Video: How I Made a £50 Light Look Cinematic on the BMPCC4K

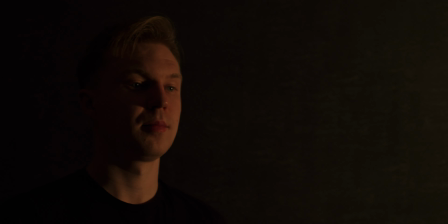265s
However, with this small portable light, it's important to note that you could also go from the side or from down below.
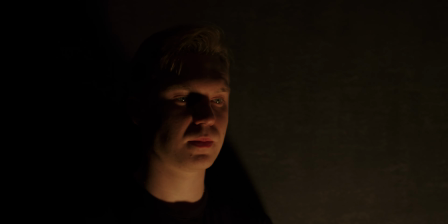272s
And as you can see here, how the different angles can change the look of an image. The first mode this light has is the ability to change its color temperature. As you can see here, I've got it on 2500, and if I switch it all the way up to 8500, you can see that it's nice and blue. This is the other end of the spectrum, and this is really important to consider when you're lighting a scene.
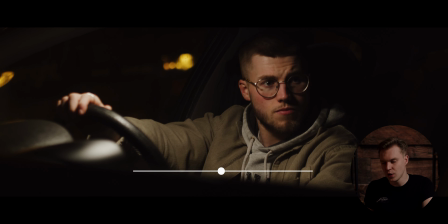299s
As you can see from this shot here, I've actually set the light to 2500 because most low range cars, their interior lights are that warm glow.
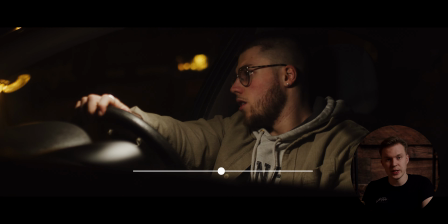308s
However, if I was to change it to the other end to 8500,
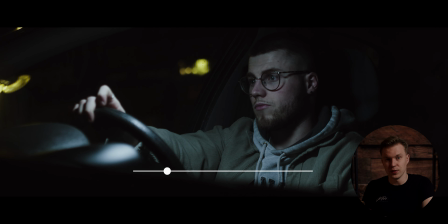312s
you can see the difference that makes, and it looks very unnatural.
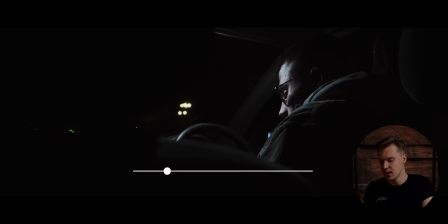317s
If you want to go for that more creative look, then you can. However, I wanted that natural look. Therefore, 2500 was the right decision to go for. Another really important mode that this light has is the RGB color wheel. And as you can see, I can filter through all the different colors. And this is especially important with more creative projects such as music videos and more creative films that use color to tell a story. And let's apply that to my short scene.
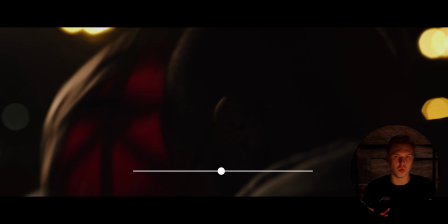346s
So let's say that we wanted the film to be slightly more green and more creative, and we set the light to a bit more of a green tone like this.
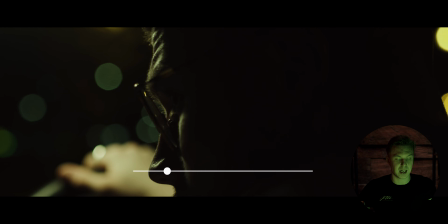355s
And as you can see from the short scene, if I just added that green tone to it, it would give it that matrix look,
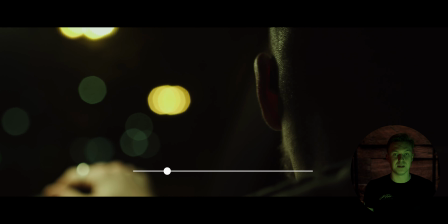361s
which is again more of a creative look than a natural look. I'm sure you notice another way that I use color in this scene, which brings me on to my favorite mode, which is the effects mode. The effects mode is honestly so much fun, and it's one of the reasons why I completely rewrote the episode. And I originally didn't have the police in this scene, but when I opened this light and I started playing around with the effects, I just had to write it in somehow, and I feel like it works really well. So you have lightning 1,
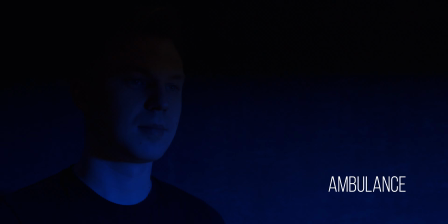395s
lightning 2, ambulance, police sirens,
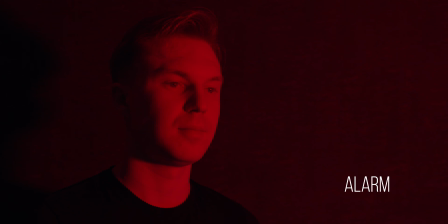404s
alarm,
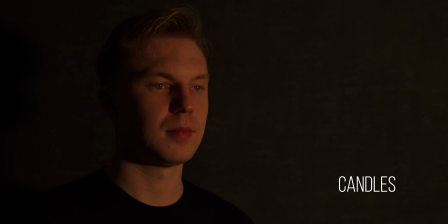409s
candles,
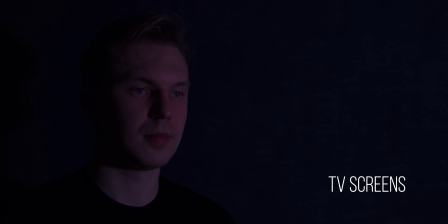412s
TV.
Report suspicious activities and call 911 for immediate response.
With the effects mode, it's also very important to consider sound design. By using sound design, it's not just lightning, it could be electricity, it could be car flashing. Honestly, the only limit really is your creativity and how creative you are with not only the light itself, but with sound design as well. By having these effects in the light, it really gives off that cinematic look sometimes, especially if you do it correctly. And I'm really excited to see what future projects I could use this light for and use the effects for. And I'm thinking about all these different possibilities that I could do for that cinematic look. And again, really simple, just one light. It doesn't take a lot to create an effect. You just need this light in the different modes. In 2022, I want to focus once again on my passion, which is telling stories, which is the whole reason why I got into cameras, I got into cinematography, I got into sound design, because I want to tell good stories.
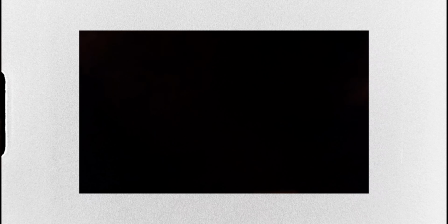477s
So for 2022, expect to see more short films,
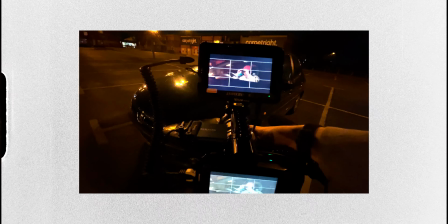482s
documentaries, more stories on this channel, because that is the real reason why I got into this in the first place. And I'm now back into a position where I can actually do that properly. I've got no time restraints, I've got no one telling me to do this at this time, you need a deadline.
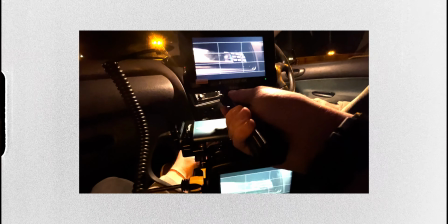501s
There are no deadlines now, which is brilliant. And COVID is starting to slowly go away, I hope.